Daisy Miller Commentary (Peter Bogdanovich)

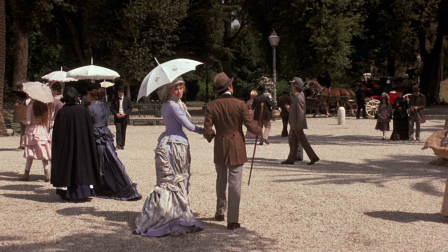40:26 As I unfortunately found out in my life some years later, tragic mistakes are made with little inconsistencies or little mistakes that don't seem very important at the time. And then later when you review what happened,
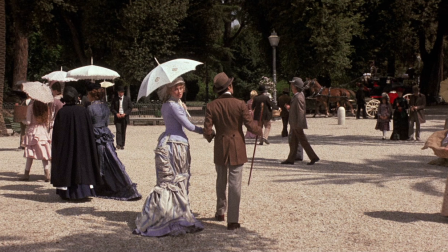40:46 you realize that if only he'd done this, if only he'd done that, if only he'd done this, maybe she wouldn't have died. And in fact, it's what the story's about. Mistaken moments. Lost moments.
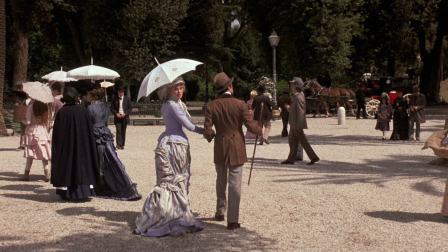41:08 Overlooked opportunities, misapprehensions, all little things that add up to a big one. This was a difficult shot. Maybe we've lived too long in Europe, he says.
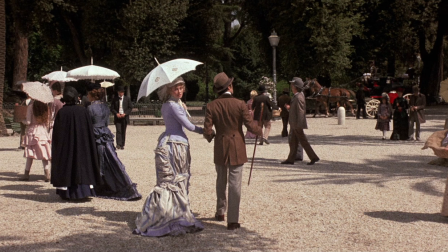41:24 He finally, he lightheartedly gets it, but doesn't hold on to it.
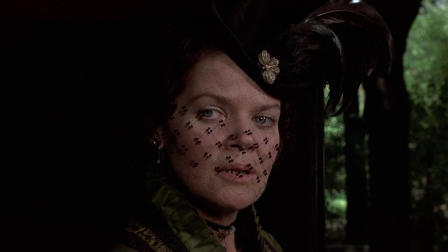41:29 And these looks between them are very filled with sexual tension, at least on her part. She's very jealous. It's all underneath the surface.
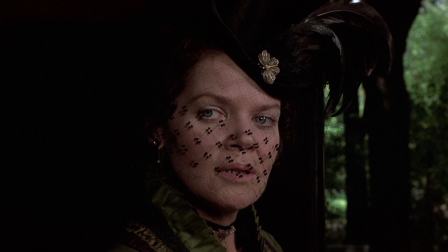41:46 And James doesn't underline it at all, so we needed to underline it in the close-ups. That was the meaning of the close-ups here. That's what they're for. That's why another reason I avoided them in other places and did long takes was so that when we needed a close-up to mean something, it would.
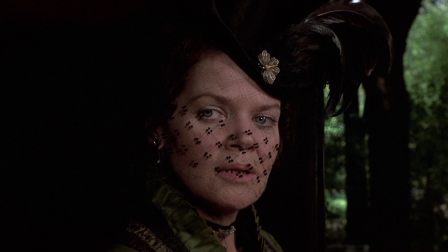42:04 It's kind of a preview moment when they go behind the parasol.
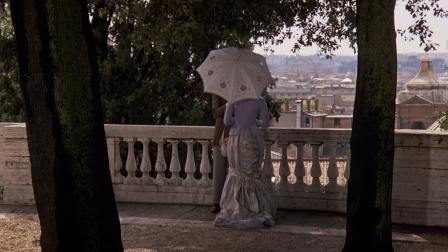42:11 What is happening behind the parasol? Of course, he assumes the worst. That's why we go to a close-up.
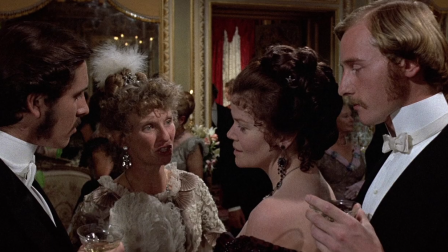42:18 And he's horrified. Of course, probably nothing's happening behind the parasol. What we really made here was a kind of an art film at a time when people weren't making them at all.
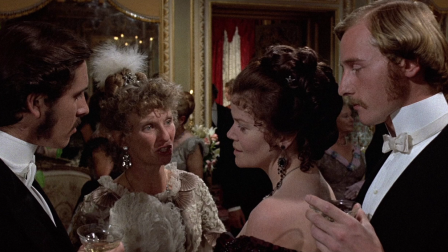42:34 There is a little bit of Eine Kleine Nachtmusik from my mother's favorite composer, Mozart. Now this sequence was all supposed to be by candlelight.
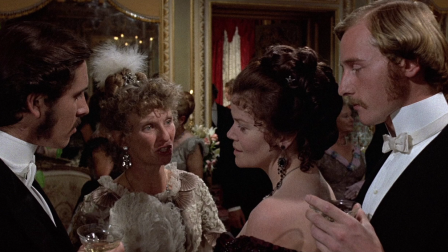42:47 And again, there's that room with all the mirrors again. and this was another very difficult sequence to shoot. It was very hot because of the focus. Very good actor, Nicholas Jones, English actor that we brought in from London.
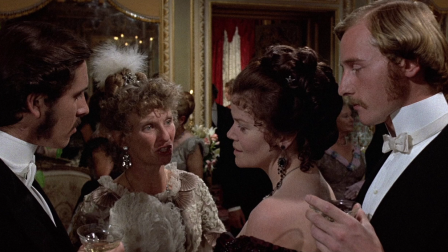43:06 And he plays a friend of Winterbourn's and he's rather ambiguous.
This is just horrible, Charles.
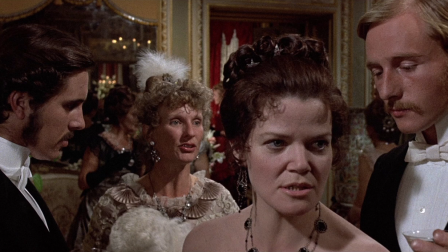43:13 She's trying to take revenge on it.
That was difficult to do, them both talking at the same time at two mics. And we didn't post-sync it. it was all had to be done rehearsed rather carefully um there's a joke here again a kind of a lubitchian little joke as we pan over to the
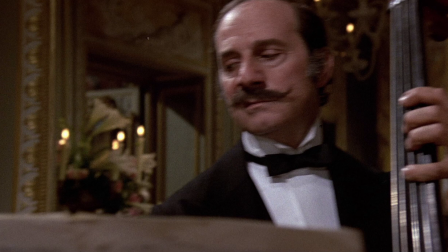43:31 uh other musician who's kind of annoyed at the soloist a little little cheap gag uh there's a mirror shot
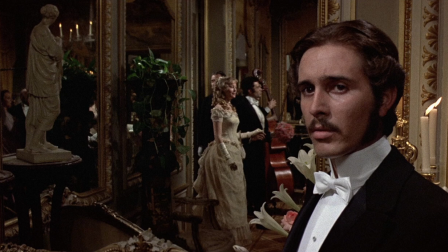43:44 very hard to keep the focus and uh You
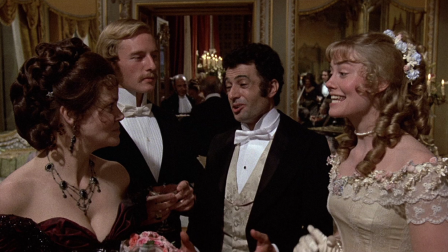43:50 see Winterbourne in the mirror behind her. Of course, she's jealous. That's what it's all about, really. And we go to the mirror, and there he is.
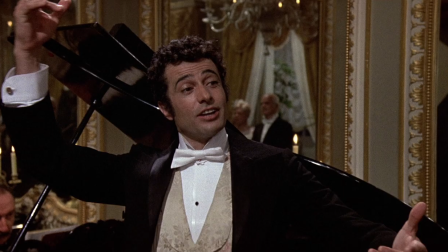44:05 Tricky shots. Now, that's Duvideau singing. He actually did sing. And Giovanelli is singing an aria from Verdi's Rigoletto, which then we see later in an opera sequence.
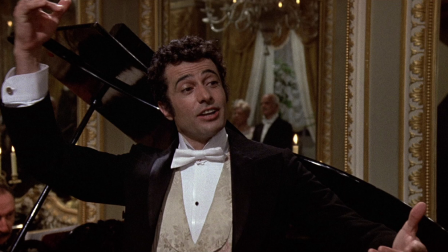44:25 Duilio Del Prete was a singer and did sing this himself, this opera. We brought him over for the musical that I did after this, which was what Siblanaya referred to as the debacle.
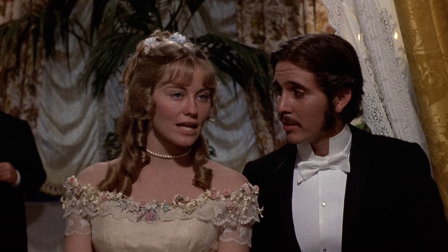44:36 I wrote it while we were shooting this. At long last love, which we called it a long last turkey. One critic called it a long last lousy, as though he'd been waiting for us to have a lousy picture. Oh, well.
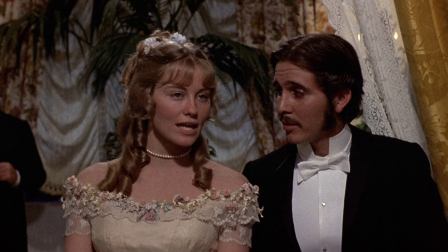44:52 This movie that we're watching is about jealousy, envy, manners, bad manners, misapprehensions, distrust, guilt, innocence, and Sybil and I got quite a bit of that kind of stuff because we were a rather public
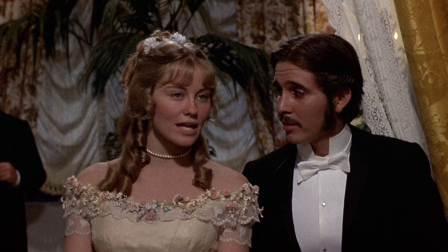45:13 couple living together in sin. We weren't married.
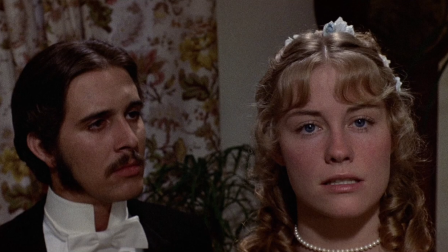45:18 And in those days, living together without being married was not really accepted as much as it obviously is now. I'm surprised to say that, but it's true even in the 70s.
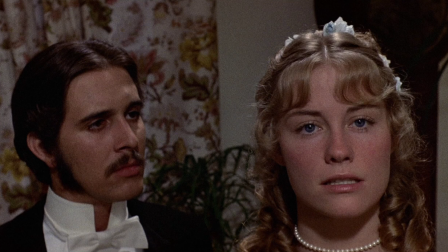45:32 And that's, so this movie was seen, unfortunately, by a lot of people through the prism of that relationship, as opposed to for what it was, which was an attempt to do a very faithful adaptation of a famous story by a great American writer.
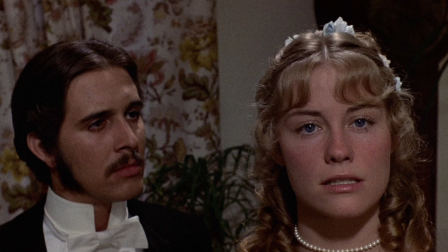45:50 A story about misunderstandings between men and women. Cary Grant called me and said, for can I say, Peter, stop telling people you're in love. Stop telling them you're happy. Why? Because they're not happy and they're not in love. Just remember, Peter, people do not like beautiful people. We felt the sting of that, I'm afraid.
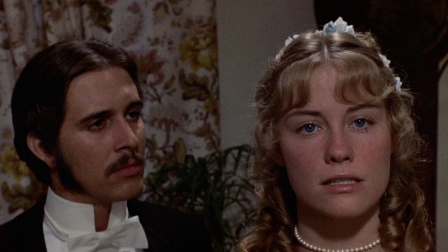46:10 And I think this picture was hurt in the public's reception because of that. Now there's a cut. You see, the cut wouldn't have made as big an impact as it did just then, or is supposed to have done just then,
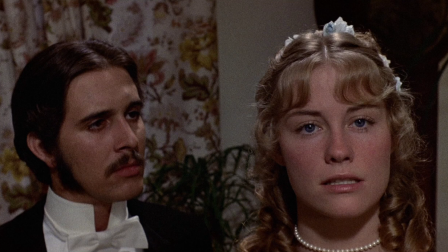46:26 if it had been a lot of cross-cutting. That was why we'd play a lot of scenes with no cut. That little joke when she interrupts the song before she thinks it's finished was something we put in. I do have a tendency to try to put in a joke as often as I can. and
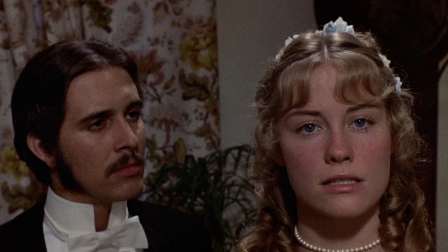46:41 it was everything I could do to resist having somebody fall into the rum and baths. I'm hopelessly addicted to slapstick.
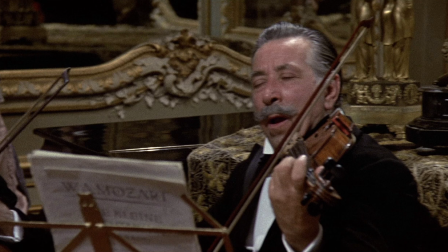46:51 He's a little bored, the musician. I say we'll get a little shtick here and there.
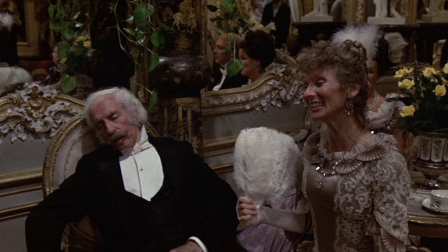47:00 Hard to keep it out. Each section of this sequence begins with musicians. And here's a guy sleeping. He's sleeping it off. an old Italian actor that we used.
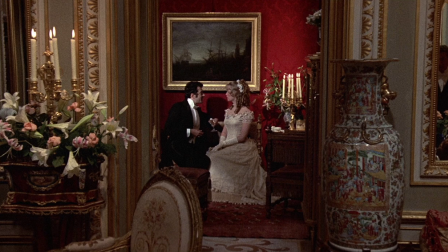47:17 It was a gorgeous room where we shot this. Now you see Winterbourne, and in the mirror you see them.
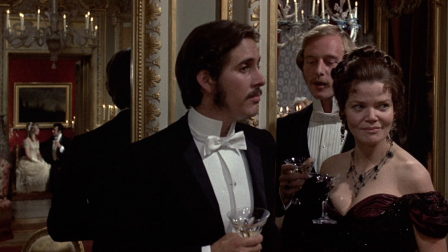47:24 To keep them even that much in focus was very difficult. Very difficult for the cameraman, and difficult for the actors, of course, because it was very hot. Of course, it was hot in Rome, and there was no air conditioning in those days, of course,
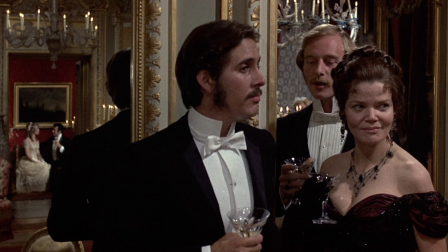47:39 so they they must have boiled it's all a story about what's going on underneath the surface is really what it's about and that means that uh a lot of it is unspoken as in uh this moment coming up
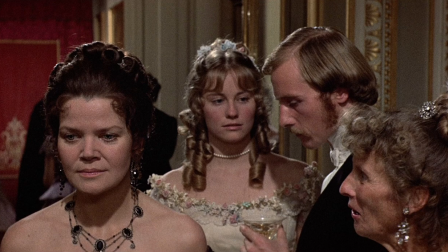48:00 where she snubs her just turns her back on her daisy gets it right then again in a silent moment
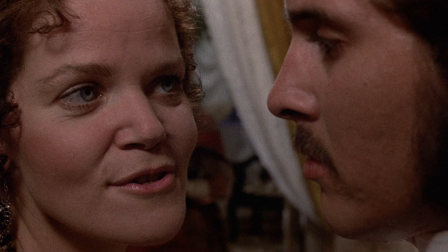48:10 And this is one of the biggest close-ups in the picture. Jealousy, night and day you torture me.
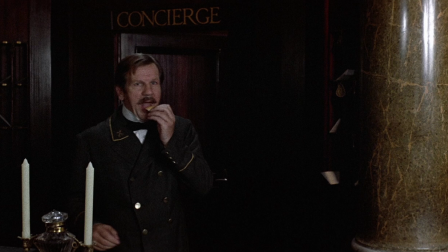48:17 Again, we try to show the working class. Here's the guy, the pure concierge, he's trying to have a bite to eat and gets interrupted. We tried to show the working class being more real and, you know, yawning and tired and eating.
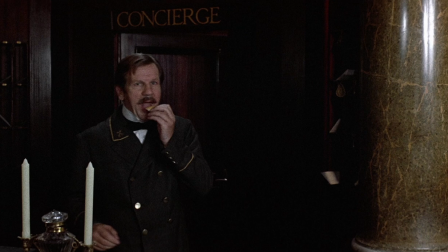48:32 Sort of more real than the upper-middle-class snobs. Here's the bellman.
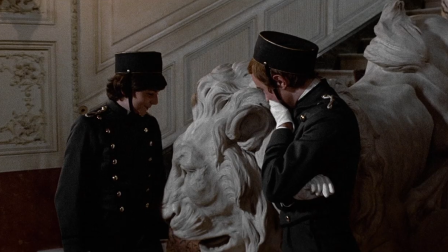48:37 They can't help but show how they feel.